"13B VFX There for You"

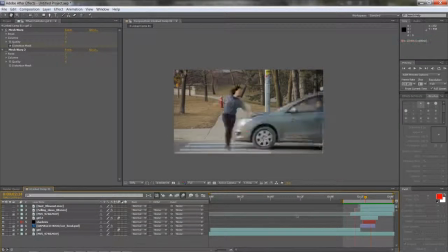here she's walking, she gets hit. It's pretty good already.
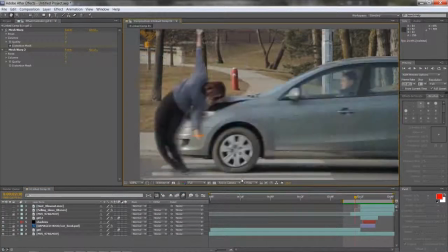The problem is still basically I find that it's too clean basically,
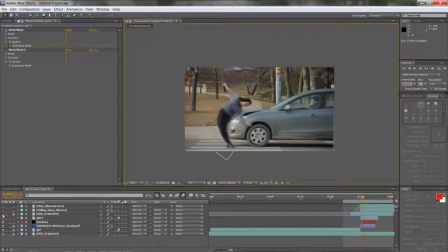and so one more thing that I'll end up adding is here. Basically, we'll turn on this glass element, which is this is from videocopilot.net. If you go to his website, Andrew Kramer, he's got these really cool DVDs you can get.
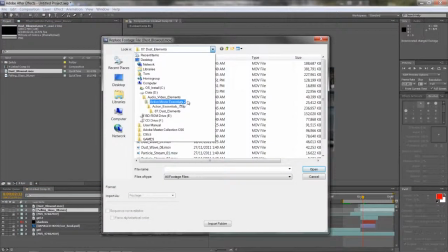This one's called Action Movie Essentials 2, and it's in the dust folder.
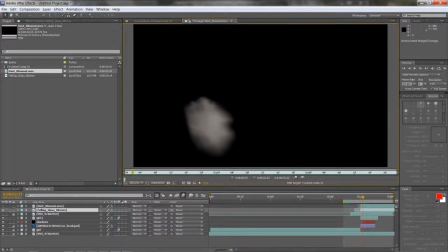Basically, we have one clip like this, which is just the dust
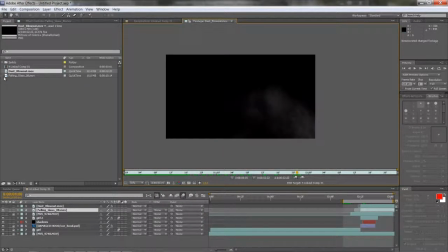kind of blowing out, and then another one here is of this glass breaking.
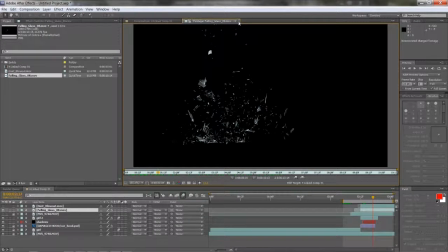And all I'm really doing is just applying the glass element.
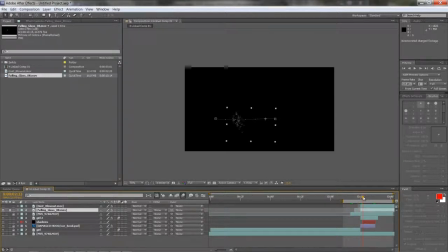So if you see it here, this is how I apply it. So once she hits, I can apply it, and I move it a little bit too. I animate it so it looks like this glass falls on the floor there.
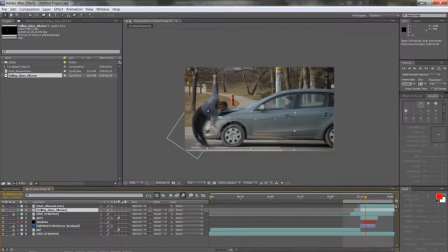And then another thing I add is of the dust itself.
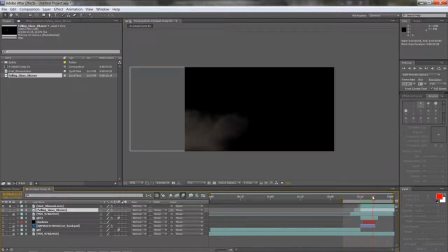So here again, where she hits, I'm going to add the dust, and I just I flipped it to this, so that now it's blowing out to this side. And that's it. And this is how it looks with both those things added.
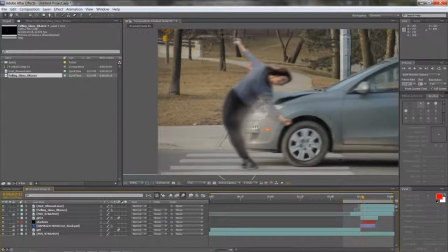So you add the glass, you add the dust, and it just kind of helps blend it in better now, those two elements.
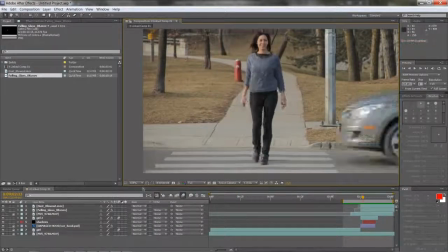And when you preview it, it just looks, looks a lot more complex, and just looks like there's a lot more things happening there.
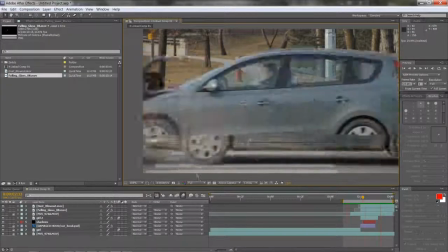So, and again, it's a very quick effect shot, so it's not too complicated. Once you have that done, you can go back into your Premiere.
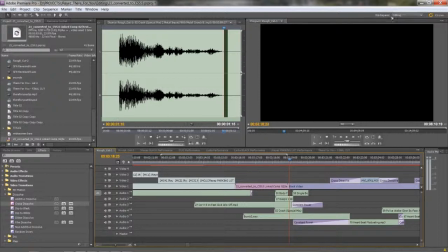You can go Premiere, and then this basically is going to reflect, or you can do what I like to do, so that I'm not always having the computer calculate this.
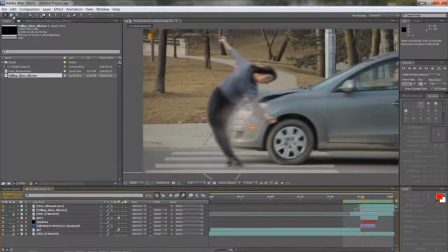Is like once I'm happy with the effect, I'll just render it. Just go to click Control M, and you can go into your render queue, and up here you can choose where you want to output to, what are the settings, and I just always put best settings,
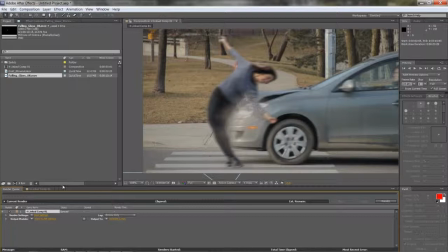and then what file format, and then I bring that into my into Premiere.
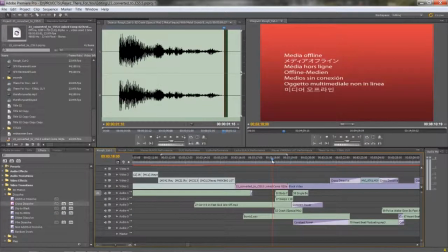So here we'll go into Premiere, and now I can delete this, and I can overlay my
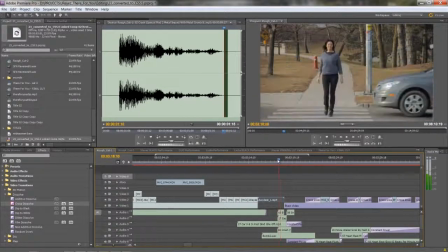my accident shot here. So this is how it looks, and when you play it back now, with the sounds, you're gonna see it's gonna look a lot better now.
Shoot.
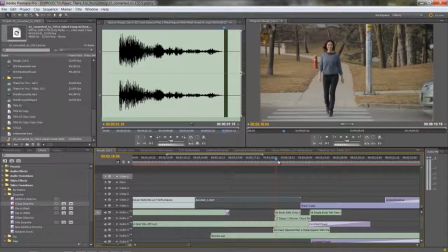Now, one thing though that we did decide to do in the final release of the video is we did sort of a little editing change, and sometimes this will happen, you know, even after you've spent all this time doing effects, but we actually realized it's not even good to show the girl getting hit and dragged by the car, even if it's for a few frames.
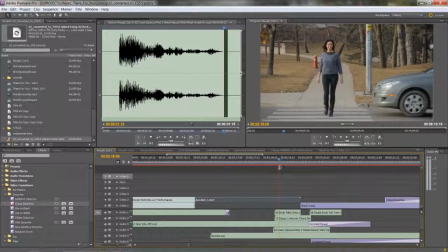It just didn't create it basically didn't create the right effect. So I actually ended up cutting right at this moment, pretty much. She gets hit, and I just cut, you know.
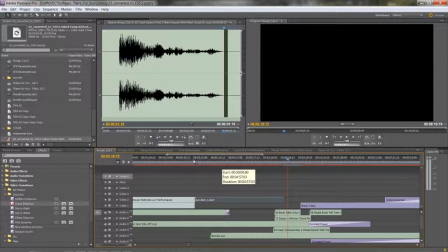So I cut the shot to black already right there, and I basically just realized that it's in this case,
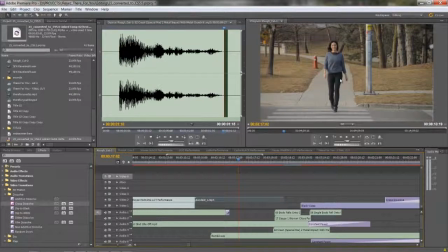because it's such a serious video and such a serious topic, the less we show of this gruesome accident, the better. We just, you know, better to let the audience imagine. So in a way, we didn't even really need to do the effect. We could have even just cut it just as the car is about to touch her, and that's it. So we didn't even have to worry about all those extra things we did.
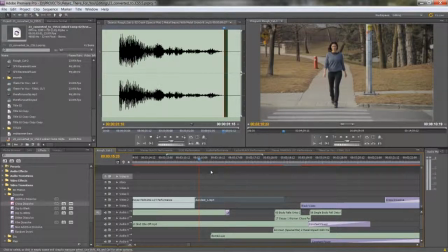But anyways, sometimes it will happen, and then that's how it looks in the final thing.
Hurt you.
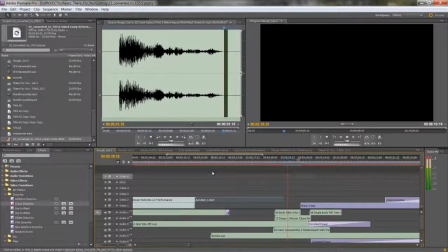And that's it. You just see her like react for one frame, and we cut.